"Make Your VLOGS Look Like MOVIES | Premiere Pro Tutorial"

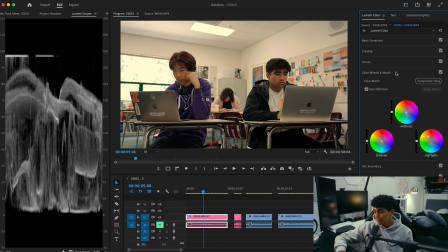(4:33)
So if I go ahead and shut off color wheels and match with this little checkbox right here, that's before. And that's after. And as you can see, it's already pretty much changed the entire look of the shot. It's a lot warmer. You can also adjust your exposure in this tab as well.
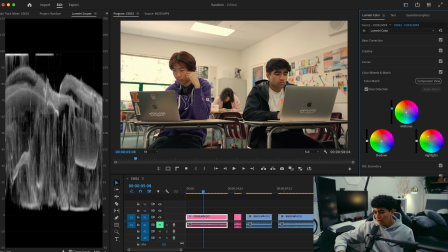(4:45)
So I do want to bring up these midtones just a little bit. And then after doing that, I want to add some contrast, add some more contrast. So I'm going to bring down the shadows just a bit, just like that. So again, if I go ahead and hit this checkbox, that's before. And that's after, and already the shot looks so much better, in my opinion. Again, this is very subjective.
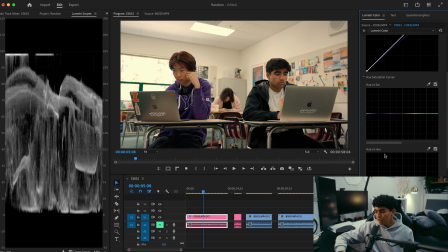(5:04)
Next thing I'm gonna do, I'm gonna open up curves one more time. And so the subject here on the left, he's wearing a purple hoodie. And I think I want the purple to pop a bit more. And I also don't think I like the hue of purple. So I'm just gonna demonstrate some of the tools you can use in the Lumetri tab.
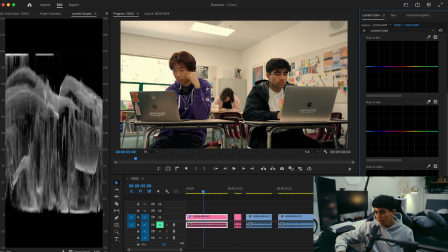(5:18)
So if I go to hue versus hue and I select the eyedropper tool and then I click on purple on the hoodie, it's gonna automatically create these points for me. And I'm just gonna add a couple more just so I can make some more adjustments. And I'm gonna take this middle one. And if you see, if I move it, it changes the color of his hoodie.
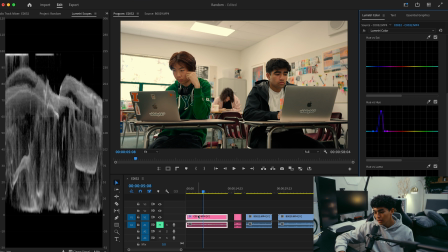(5:33)
So if I wanted to, I can make him, you know, he's wearing a green hoodie. And so if I scrub through, you'll see like throughout the footage, now his hoodie's green. And so that's a very powerful tool that you can use to change some of the colors in your footage. In this case, I don't wanna change the colors. I just wanna make the purple a bit more magenta. Right, maybe a bit less.
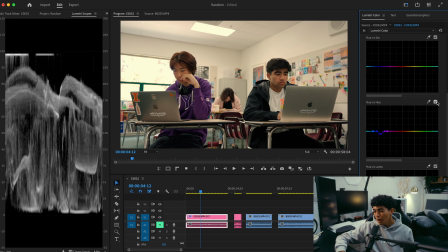(5:54)
I think that's good. So before and after, I think it pops a little bit more. I wasn't really feeling this purple color. I think I like this a bit more. Again, completely subjective. And for all I know, this looks worse to most of you. This is just how I like to color grade my footage. And why not? Let's just go ahead and go to hue versus saturation.
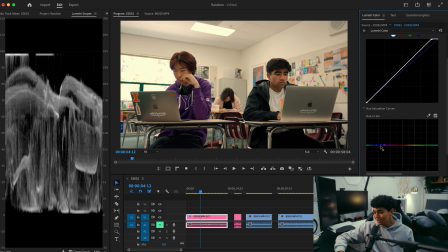(6:10)
Go ahead and select the eyedropper one more time and click the hoodie. Just to demonstrate, you know, what else you can do in Lumetri, I can go ahead and crank up that saturation. So now the hoodie's a lot more vibrant, a lot more saturated, or I can turn it all the way down and, you know, it's like almost black and white. The hoodie's almost black and white. And that's pretty much the bulk of my color grading process right there.
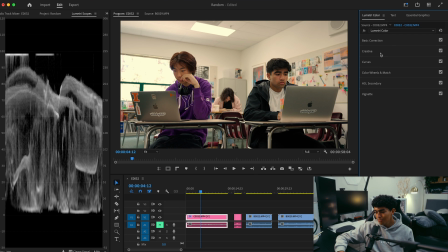(6:29)
And so you'll see for the rest of these clips that I'm going to go through, it's pretty much the exact same thing. And I'm going to go through it a lot more quickly for the rest of the three clips that I've selected. Finally, I'm going to open Creative tab. And so this is where you can add LUTs. And I think LUTs are a super powerful tool. And a lot of my footage, I am adding LUTs. And so a lot of people might say, oh, you don't need to add a LUT. That's basically cheating. Like, no, it's not. Like, if you use LUTs correctly, it can transform your footage into something really boring, into something really, really catching to your eye.
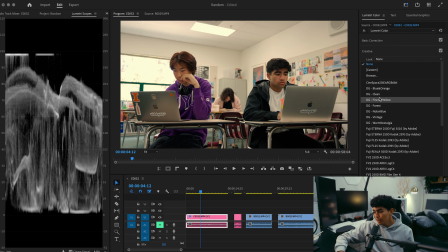(6:56)
The LUTs I like to use a lot are from Danny Gewurz. I highly recommend you go check him out. He's one of my favorite YouTubers, and I like to use this one called Warm Nostalgia.
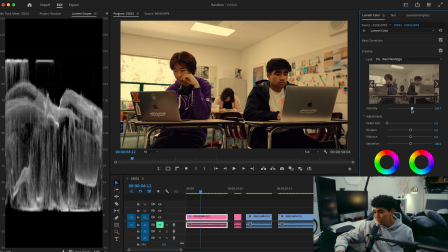(7:03)
So that is way too much. It really changed the look of the footage, but the great thing you can do is you can dial back the intensity, maybe a little bit more.
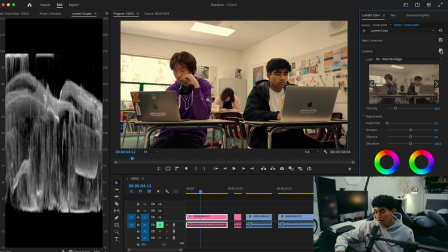(7:14)
I think that's good. So if I go ahead and select this checkbox, that's before, and that's after. And again, it just added a bit more contrast and some more warmth to the footage as well. So moving on to our second clip, this time we have some actual vlog footage, and I'm gonna follow more or less the same steps this time.
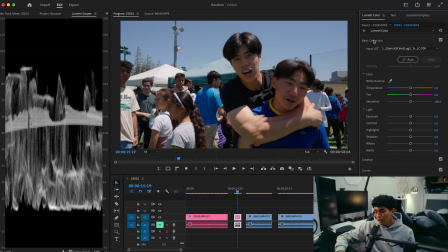(7:28)
I'm gonna go to basic correction, add the conversion LUT. The footage looks pretty bad as is right now. I'm gonna go ahead and open curves. We're gonna adjust the exposure a little bit, bring down those shadows, and we're also gonna bring up these highlights just right before it hits 100 on the waveform graph.
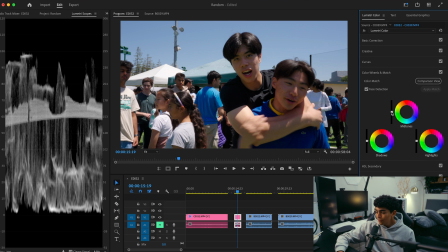(7:43)
We're gonna open color wheels and match, and so as you can see, their faces are really dark. So to fix that, we're gonna bring up the mid-tones, just bring up that slider a little bit.
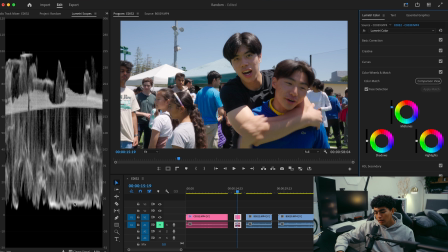(7:51)
But as you can see, that also lifted the waveform graph a little higher than zero than I'd like, so we're just gonna go ahead and bring down the shadows. I'm liking the amount of contrast the shot has right now. I'm gonna bring up the highlights just a little bit. And something I know I want to do for sure right away just by looking at the shot, I want the sky to be a lot more blue.
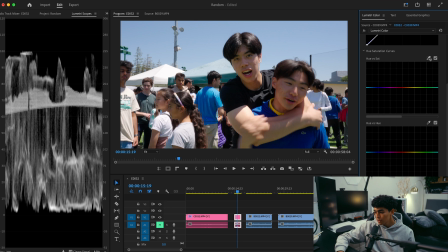(8:11)
So we're going to open curves and we're going to go to hue versus saturation, select the eyedropper tool, then select the sky. It's going to create these points and we're going to select the middle one and we're just going to turn that up. And as you can see, the sky looks a lot punchier. And I like that look, especially for my vlog footage. I think it really makes it pop. I'm gonna go back to color wheels and match.
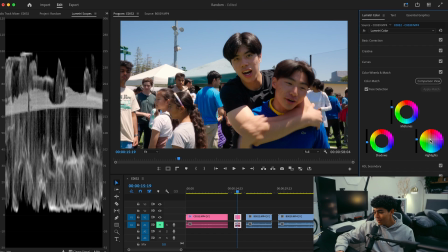(8:29)
Again, like I said, 90% of my footage, I am adding a little bit of warmth using the highlights. Color circle right here, maybe just a little bit more. And I do want to bring the midtones up a bit more.